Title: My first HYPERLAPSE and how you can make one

I had this amazing lighting setup to work with so I had to film the vlog here and yep, I'm in a barn.
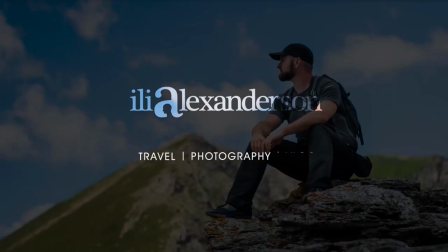How's it going fellow Photophiles? My name is Ilya and welcome to the weekly Wednesday vlog. Now if you've been around for more than a year which is unlikely you'll probably know that I regularly work at children's camps in the summer and winter. Here let me show you.
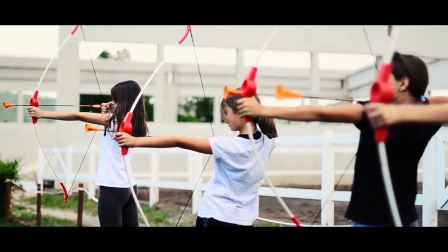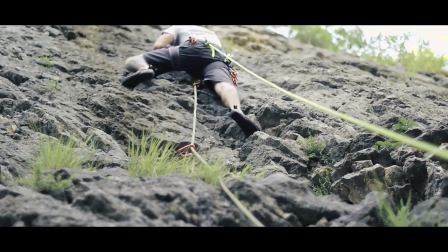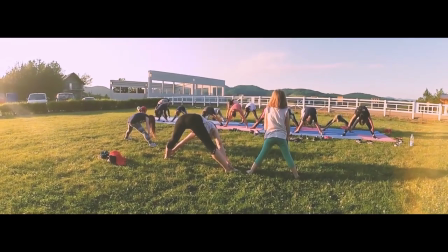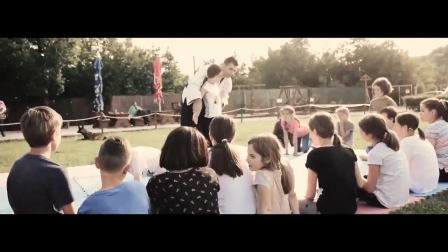So in the last masquerade slash disco and I I got the chance to use this amazing light setup brought by my friend John from the UK. So after taking the regular pics, I wanted to do something more creative and realized I've never tried to do a hyperlapse which I've been wanting to do for a long time. Knowing that I didn't have much time before everyone had to go to bed, I just pulled out my laptop to its maximum length and started shooting. So I do know the rules of creating a basic hyperlapse and it's pretty easy and I'm gonna share them with you. By the way, this is kind of a rotating hyperlapse which goes around a central point. First of all, the length of each step determines the speed of the hyperlapse as well as the length of the entire video.
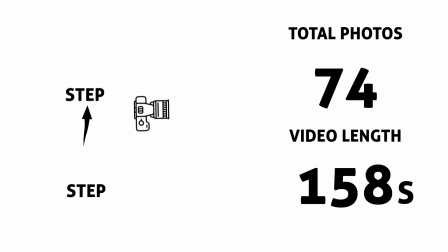The larger the distance between your steps the faster the hyperlapse will rotate or move and the longer the final video will be. My steps were somewhere between 20 and 30 centimeters and I ended up with like 120 images. That divided by 24 frames per second and you get about five seconds of video plus you can just loop it over if it's like the circular one that continues. The second and most important thing is that there must be consistency between your shots. So pick the most important element that's in your frame and put it somewhere on the screen so that you can consistently have it in the same spot.
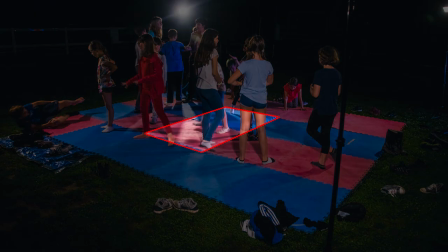I picked the center piece of the map and aligned it with the center focal point inside my camera. This creates stability and ensures that every shot is not just jerking around so that you can have a smooth hyperlapse later. Every single one of these shots had the central piece of the map aligned with the central focus point.
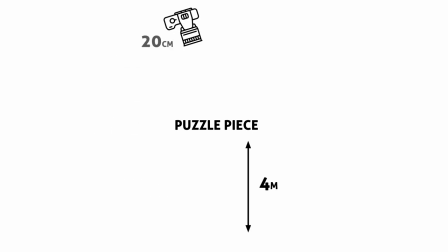So I just started shooting 20-30 centimeters at a time, about 4 meters away from the center piece, and I completed the full circle getting about 120 pictures. Then I imported them into Lightroom, edited one to my taste, and synced it with all the others so that there's a consistent theme in the video. Save these photos somewhere on your computer and then import them into After Effects as a JPEG sequence. They'll align to one photo per frame and by the way I had a 24 FPS composition which is generally what I work with.
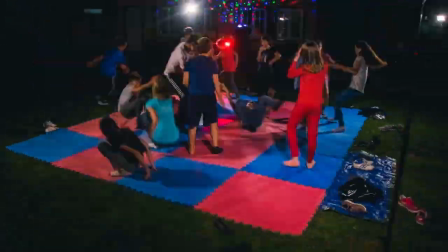Now at this point your hyperlapse is extremely jerky because even though you had a consistent central point every time you were maybe slightly rotated slightly closer further up down who knows and it just looks jerky. So of course what you do is take a warp stabilizer and throw it on your footage for those smooth transitions between frames.
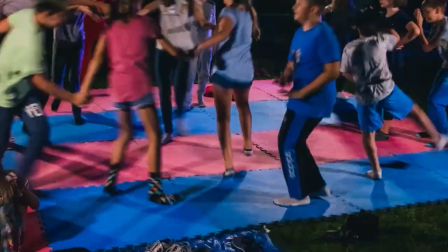Now you might not always want to go with the default settings because for example in my case it was zooming in way too much in order to be able to stabilize it and I was losing important parts of my frame. So I took down the maximum auto scale to 110% instead of 150% and smoothness down to 30% instead of 50%.
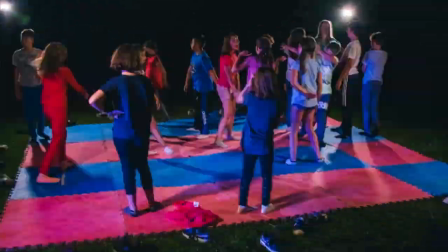And now I got results that I'm happy with. That's not half bad I think, especially for a first attempt and it really can enhance your vlog and bureau and I really want to use it in the future. So there you have it guys thanks so much for watching I hope you learned something new let me know what you think about this of course And as always, see you guys next week.